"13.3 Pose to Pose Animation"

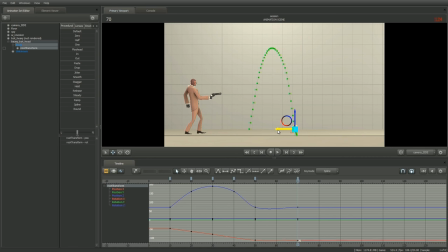(16:30)
In the viewport, drag the red X axis to the right. The velocity of position X should be constant throughout. Let's double check that it is in the graph editor. In the graph editor outliner, select the position X curve and press F. Wait a second.
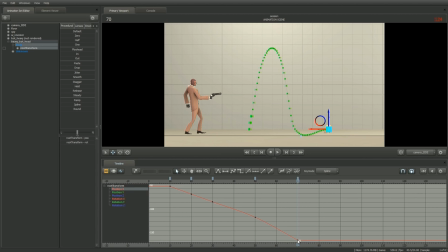(16:49)
The curve is supposed to be straight, not kinky. Let's straighten this out by adjusting the key at frame 70 vertically. To adjust the vertical value of the key, left-click select the key on frame 70, hold down Shift, and middle mouse drag up or down until a straight line is formed.
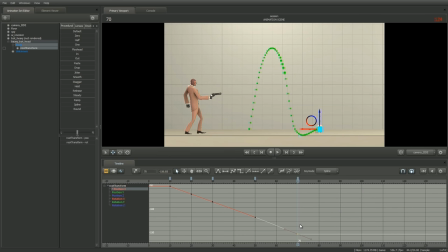(17:07)
Done. Now we'll create the apex of the second parabola, key G. Just like before, we'll set the head in between the keys on frames 50 and 70, then drag the head up in the Z-axis. Set the playhead to frame 60,
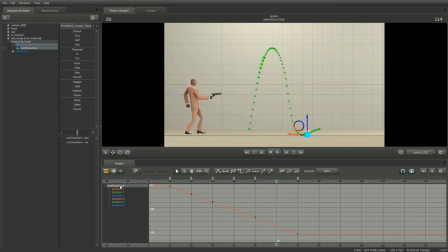(17:24)
select root transform, and in the viewport, drag the blue Z-axis about a third of the way up the height of the last bounce. We could try halfway up or a quarter of the way up, but a third of the height feels about right for this exercise. Try playing the animation.
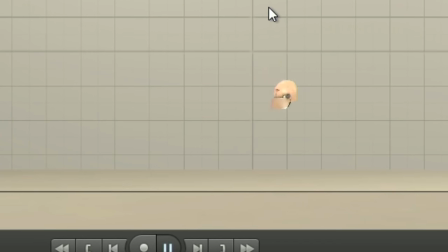(17:45)
What was that? That's no bounce. What's going wrong here? Let's see what's happening in the graph editor.
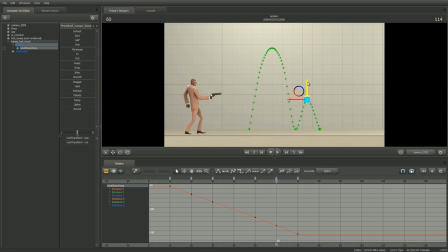(17:53)
Frame the graph so that the position Z curve is easier to see. Select position Z and press F. At frame 50, the position Z curve interpolates smoothly through this point, resulting in the head moving softly instead of bouncing hard.
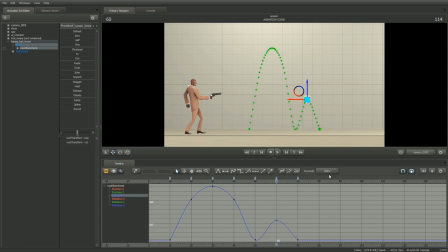(18:10)
Currently, the graph editor is set to draw a spline interpolation through all points. To make the bounce hard, we'll tell the graph editor to interpolate linearly in and out of this key. Linear interpolation draws a straight curve from key to key, resulting in motion that is constant but changes abruptly.
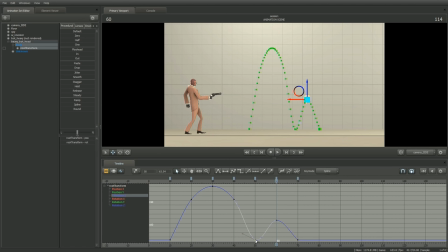(18:29)
Left-click select the key at frame 50 and select the linear tangent button. Now the curve is sharp coming in and out of this point. Playing the animation, the bounce now feels sharp.
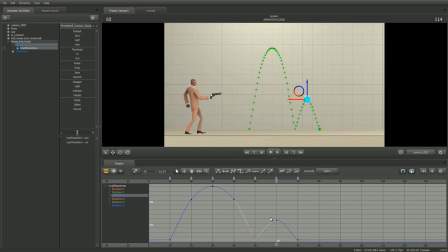(18:46)
Nice. Just as before, give the bounce a bit more hang time. Set the playhead in between keys E and G and move the head up slightly.
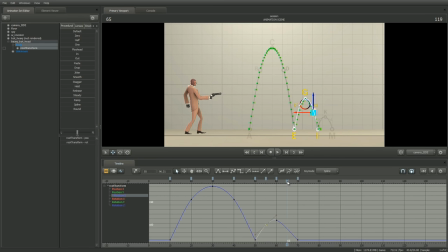(19:01)
Copy this key and paste in between keys G and I. Play the animation with Ctrl+Spacebar.
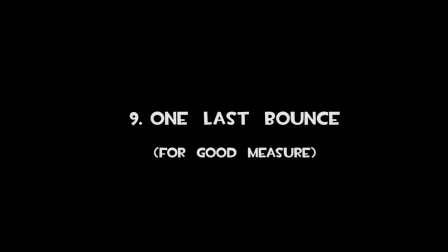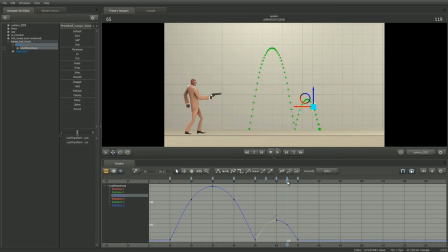(19:17)
Lesser animators would say good enough. Let's just take it one step further and give it that one extra bounce before it loses momentum entirely. Creating a third parabola should be no surprise. Like the last parabola, it will have lost energy from hitting the ground, so it won't bounce as high.
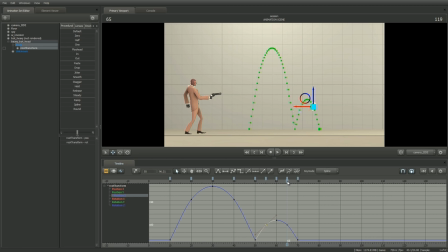(19:34)
Go ahead and reframe the graph so that all curves are visible by selecting root transform and pressing F. Set the playhead to frame 80. Set a key before we move by pressing the M hotkey.
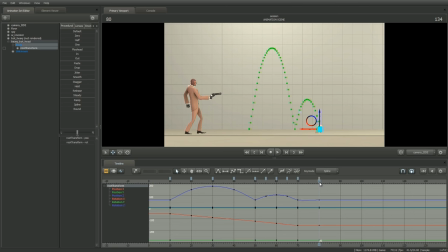(19:49)
Move the head further along in space by selecting the X axis in the viewport and left click dragging it to the right. Let's reframe the graph editor to see the position X curve. Select position X and press F.
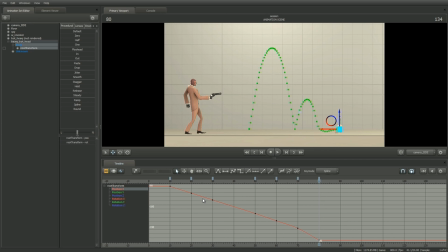(20:06)
Again, kinky curve. Adjust the curve so that the head travels at a constant velocity by left-click selecting the key on frame 80, hold down shift and middle mouse drag it up or down until the curve is straight. And to create the apex of the third bounce, set the playhead to frame 75.
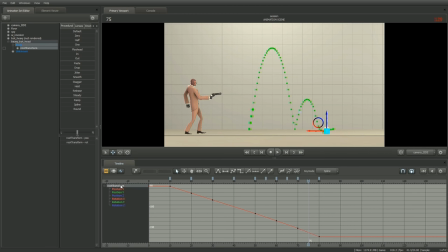(20:26)
With root transform selected, drag the Z-axis up a quarter of the distance of the last bounce. Again, the bounce is soft. It's that interpolation again.